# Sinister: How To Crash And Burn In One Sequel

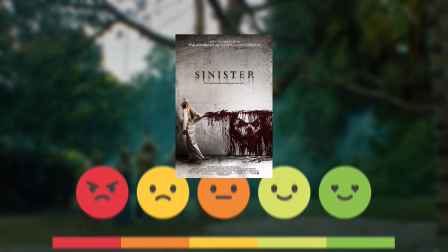And Sinister is one of those films where it seems no one can really make up their mind when it fits in the horror echelon.
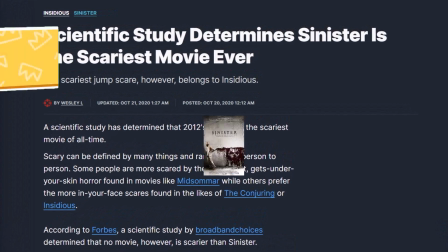Scientists allegedly produced a study to find the scariest movie ever made and this was the winner, yet reviews would suggest it's nothing special.
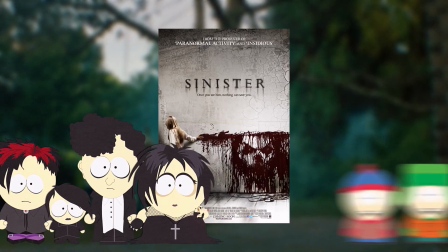I find horror fans can be hot or cold on it and the general public really rate it. Do I smell Marmite?
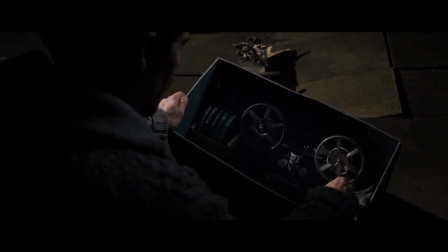It follows a true crime writer who finds some old Super 8 tapes in his home and discovers that they all link to a case he's currently working on,
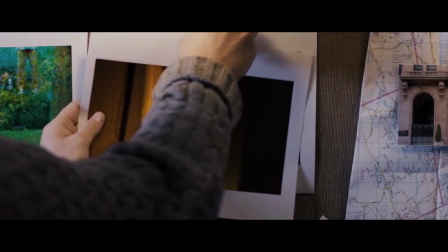potentially discovering a serial killer who's been on the run for decades. The case grows more and more intense as he finds out this isn't your typical murderer.
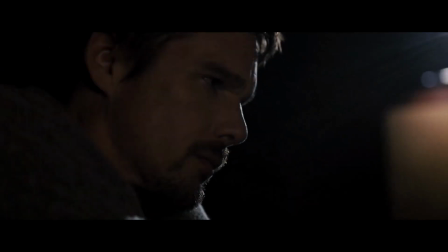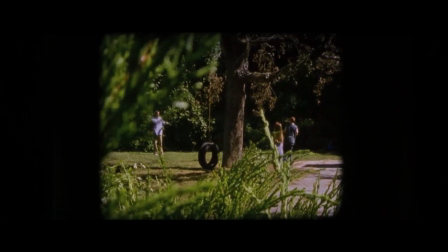It's a very quiet and low tempo film, not like many others at the time.
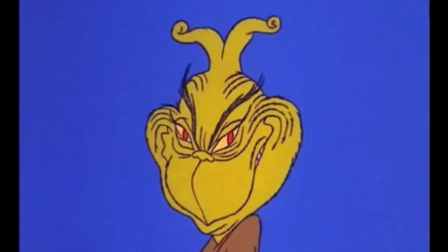I won't spoil what the killer's motive is but it's pretty sadistic and dark, creating a vile villain for us to chase who's bathed in secrecy.
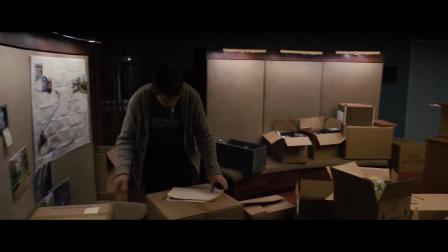It's a genuinely intriguing mystery and a lot of the entertainment you'll derive from it is trying to figure out just what's going on with Ethan Hawke.
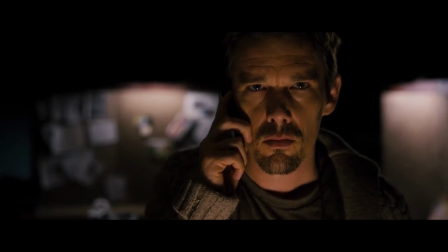He may not be a detective, but the way his writing mind works makes him driven to reach a goal and uncover this morbid secret.
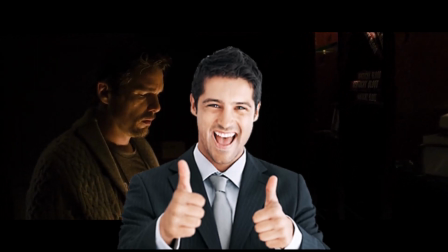And I had a ton of fun going on the journey with him. He's also rather smart. These are all film reels that he finds, so naturally they degrade or are easily flammable. What does he do? Whips out his video camera and films him to keep a digital copy that he can manipulate on his computer. I didn't even think of that.
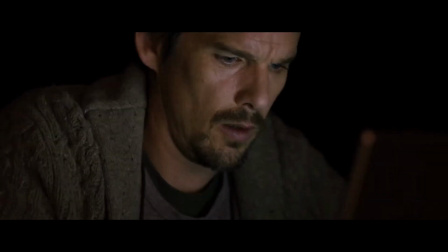This makes it a horror where modern technological advancements are actually taken advantage of quite a lot, which is weirdly uncommon.
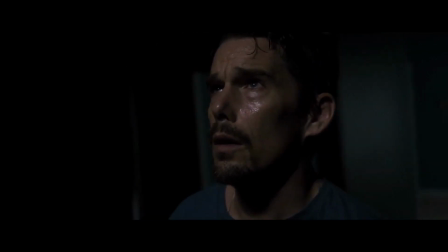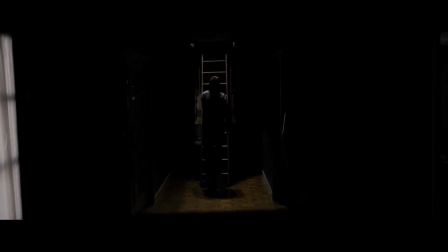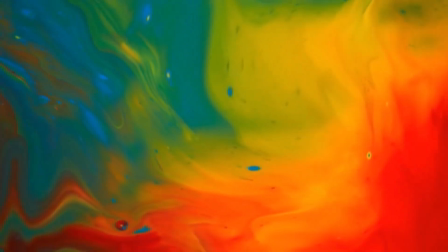The film is shockingly gorgeous. When I was thinking back on Sinister, the colour that came to mind the most was Jet Black.
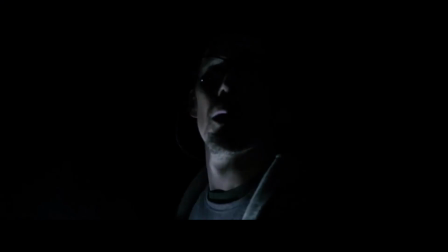Half the time, there's barely any other colour on screen besides pale accents of just barely illuminated skin.
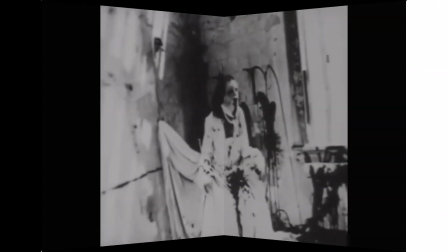There's no greys or mid-tones, sounds, just darkness and light. It's like begotten if it really was filmed today rather than the birth of Christ.
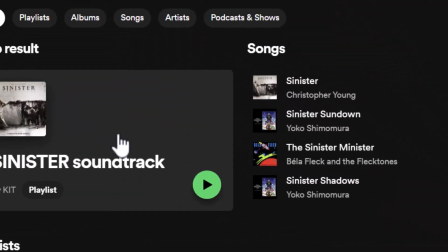The soundtrack is also stunning.
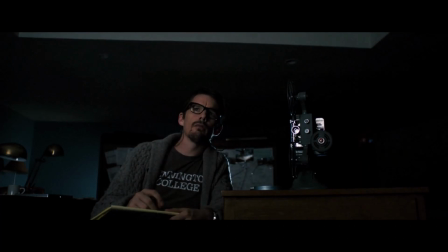It's very bassy and guttural when building a mystery, then when we're watching these tapes, it becomes strange and acoustic sounding melodies.
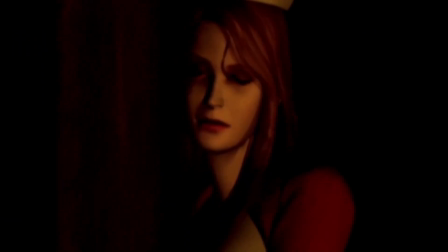It really reminded me of Silent Hill. Those tracks that sound laid back but have a creeping sense of dread and danger to them.
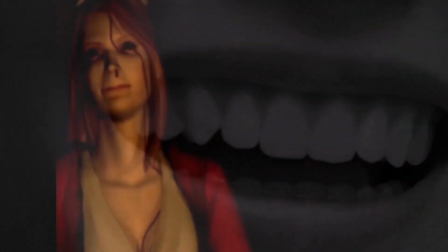There's vocals that you can't really understand and repeat off key. It's a spectacular use of audio to create fear.
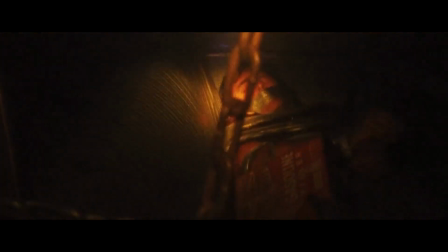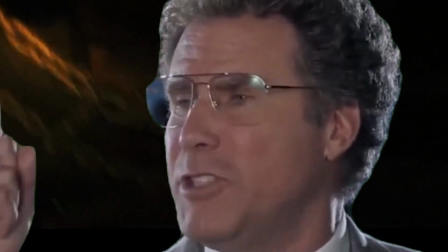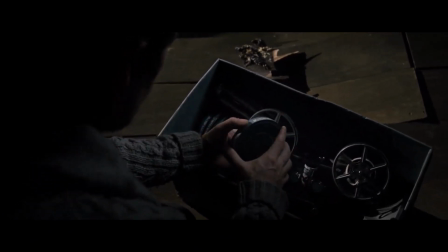These Super 8 filmed murder reels are the highlight of the film.
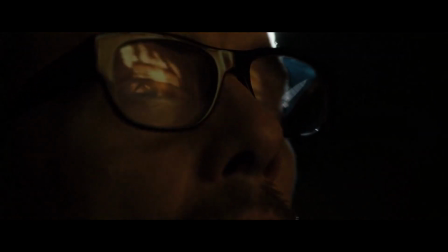They're so visceral and raw, and the fact they're devoid of sound just adds to the realism of the scene. It's all shot as though these are legit snuff films. The frame rate's a little off pace, the camera jumps around all handheld, and the effects in these scenes are really damn good. It truly got under my skin. Then there's the other side of the film, where its 2012 release really shows its colours.
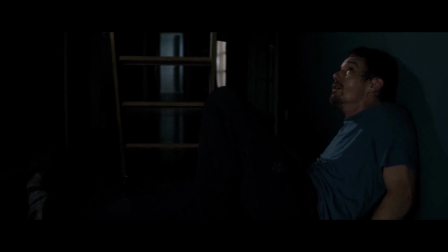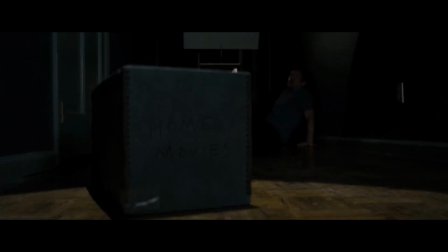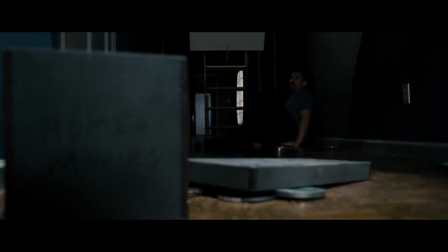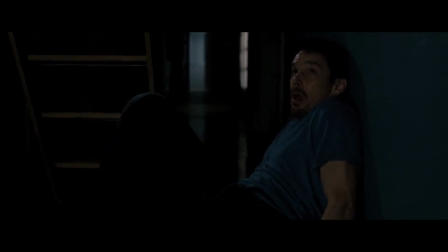This is where the film's atmosphere and intrigue just get thrown to the side in favour of jump scares that have little to no relevance.
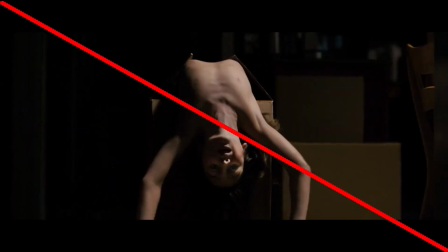Like his son having a night terror and jumping out of a box. There's just no need for it besides keeping ADD modern audiences from turning away from the screen.
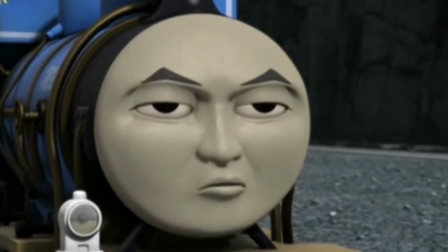Because God forbid they encounter a mainstream horror movie focused on intriguing plotting an atmosphere.
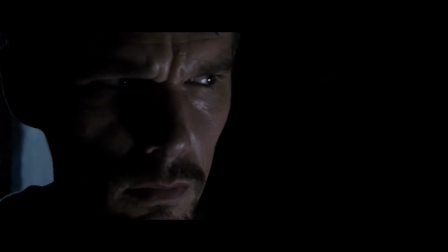There's build up to fake outs, things popping out and going raw but not really being that scary, you know the drill.